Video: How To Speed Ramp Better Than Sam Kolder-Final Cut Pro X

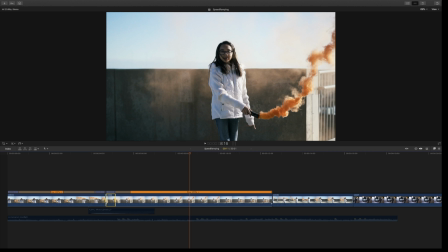(4:14)
So I'm gonna go by feel, just for what my eye sees. So right about there. And I'm gonna Shift B again. And then I'm gonna speed this up, okay? 2x, which is 200%.
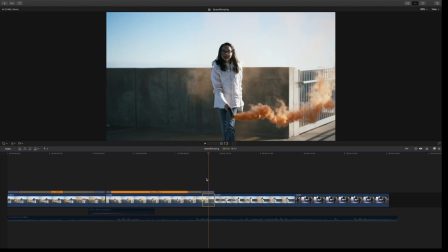(4:33)
This is where I really wanna help you guys because so many people mess up with this. And I did this at the beginning when I didn't know anything about speed ramping. I used to just cut the footage and speed it up, slow it down. And that never was smooth. So I'm gonna show you, it did it here, and if your eye is not trained, you're not gonna understand what I'm talking about.
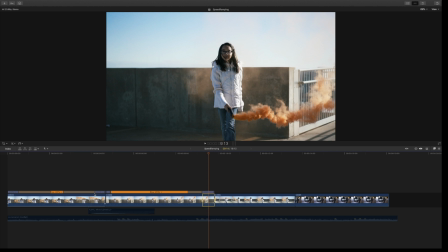(4:53)
But with your speed ramps, you should have these tabs right here in between. And this is what helps smooth everything out. But when you first cut, what happens is one of your sides will get chop.
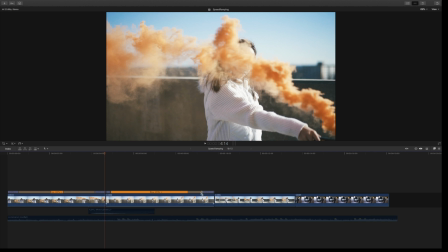(5:06)
There's no cushion in that. So what I mean by that, let me show you. And I'm going to go ahead and move this one in as if it wasn't cut correctly.
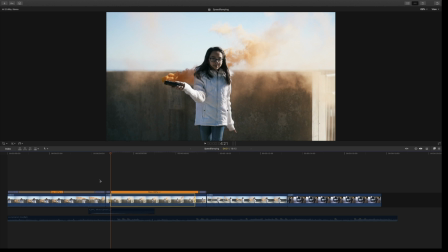(5:14)
Anyway, all right, so now they're both in.
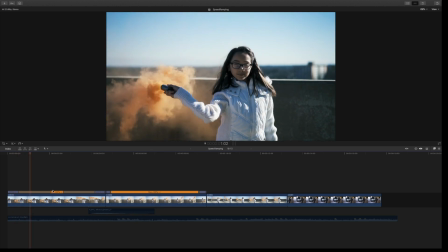(5:16)
So what's going to happen is, as you can see how smooth this is, it slowly goes.
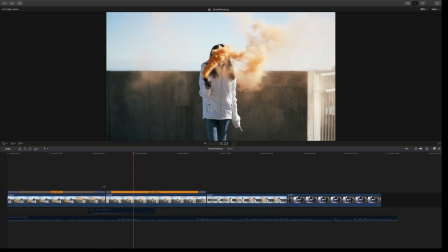(5:24)
And then watch what happened there. Boom. See how it just, it may look cool at first, but it's very abrupt the way it comes in fast and then it just stops.
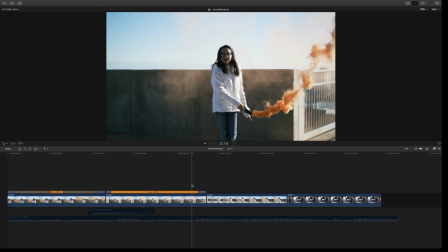(5:36)
Fast and stops. There's no smoothness. Same with coming out. Boom.
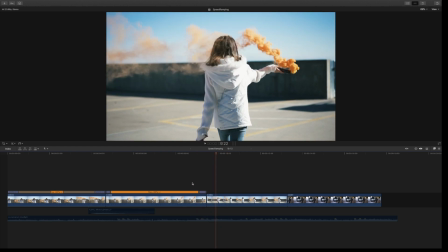(5:43)
Boom. And because the way I line these clips up, it still looks good. But guys, this is not the correct way. If you want the smoothest, we're going to fix that. Get this bigger so we can see the handles. Now, this is the secret in having smooth footage. So you barely can see this, but you want to drag out.
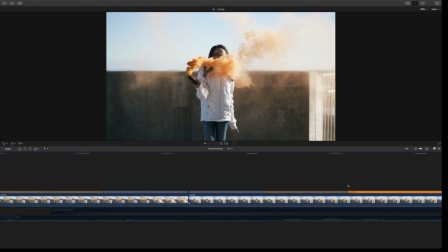(6:03)
There you go. And the rule of thumb normally, and it can be broken, but I like to stay with the rule of thumb,
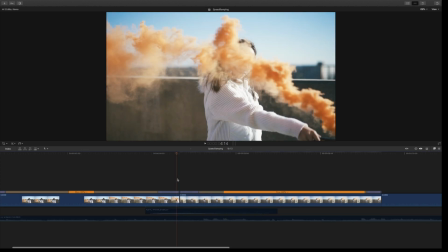(6:11)
is that the clip before, wherever the handles are in length, you want to match it on the other side so it's nice and even when it comes in. So that looks about right. I'm going to let that render out.
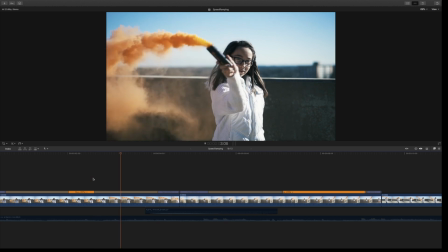(6:28)
And what's going to happen is, it comes in speed, slowly.
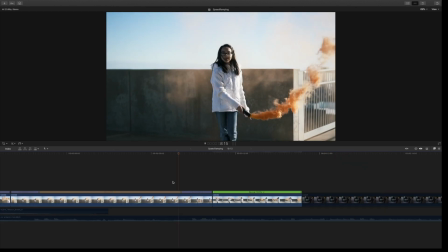(6:34)
See how smooth that was compared? So I'm going to turn the music on and I'm going to do some work just so you can see me work. And that way you get how I'm going to cut to the music, all right?
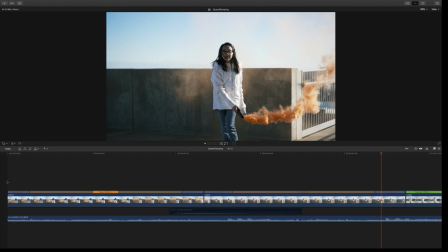(6:47)
So here we go.
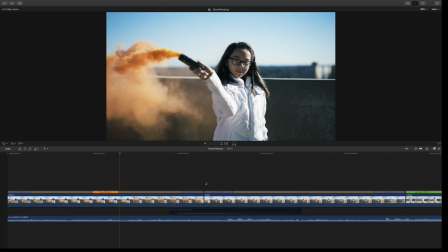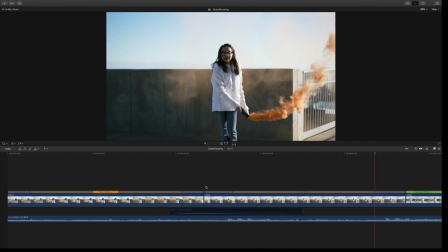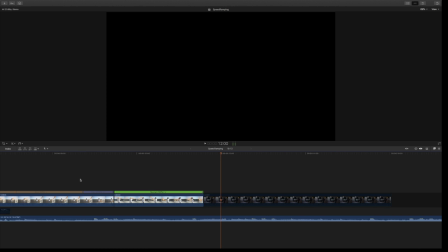(7:00)
All right, so that goes with the song, but I want to add some drama to it, okay? Let's take this, and first, what did I tell you? We're going to make it automatic speed in Final Cut.
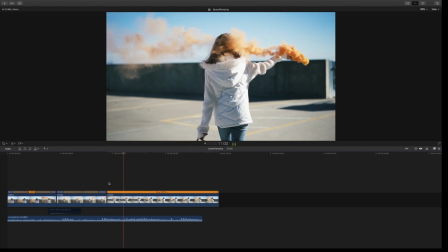(7:12)
All right, and that's just going to bring it to slow. All right, nice and smooth because my shutter's at the right place, and which is double the frame rate, and I used an ND to have a smooth motion blur.
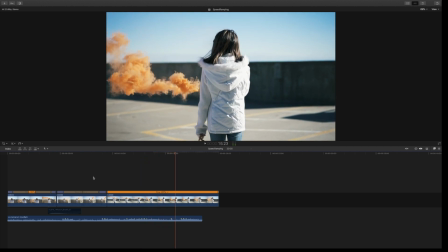(7:27)
All right, so let's do this.
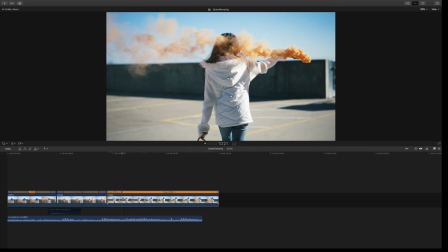(7:31)
So I'm going to stop it there. And what did I say? Shift B. And then we're going to make this fast at 2 times the handle here, but it's not the same length as here. So for the smoothest footage, guys, remember that's our goal. Let's bring it out. All right.
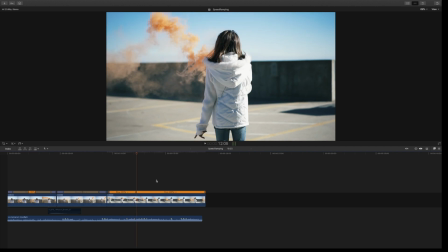(7:51)
So I'm going to shift B again and just going to speed this part up right to where she turns around.
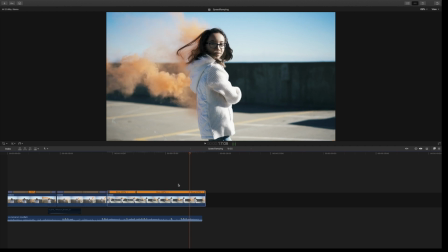(8:01)
Yeah, and I like that right there. Shift B. And
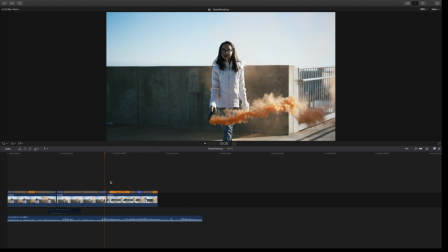(8:08)
2% to begin with. All right. So now, as you can see, we lost our handle on this side.
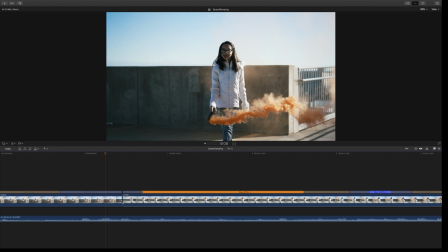(8:14)
We need to match that side. So let's go ahead and fix that, guys.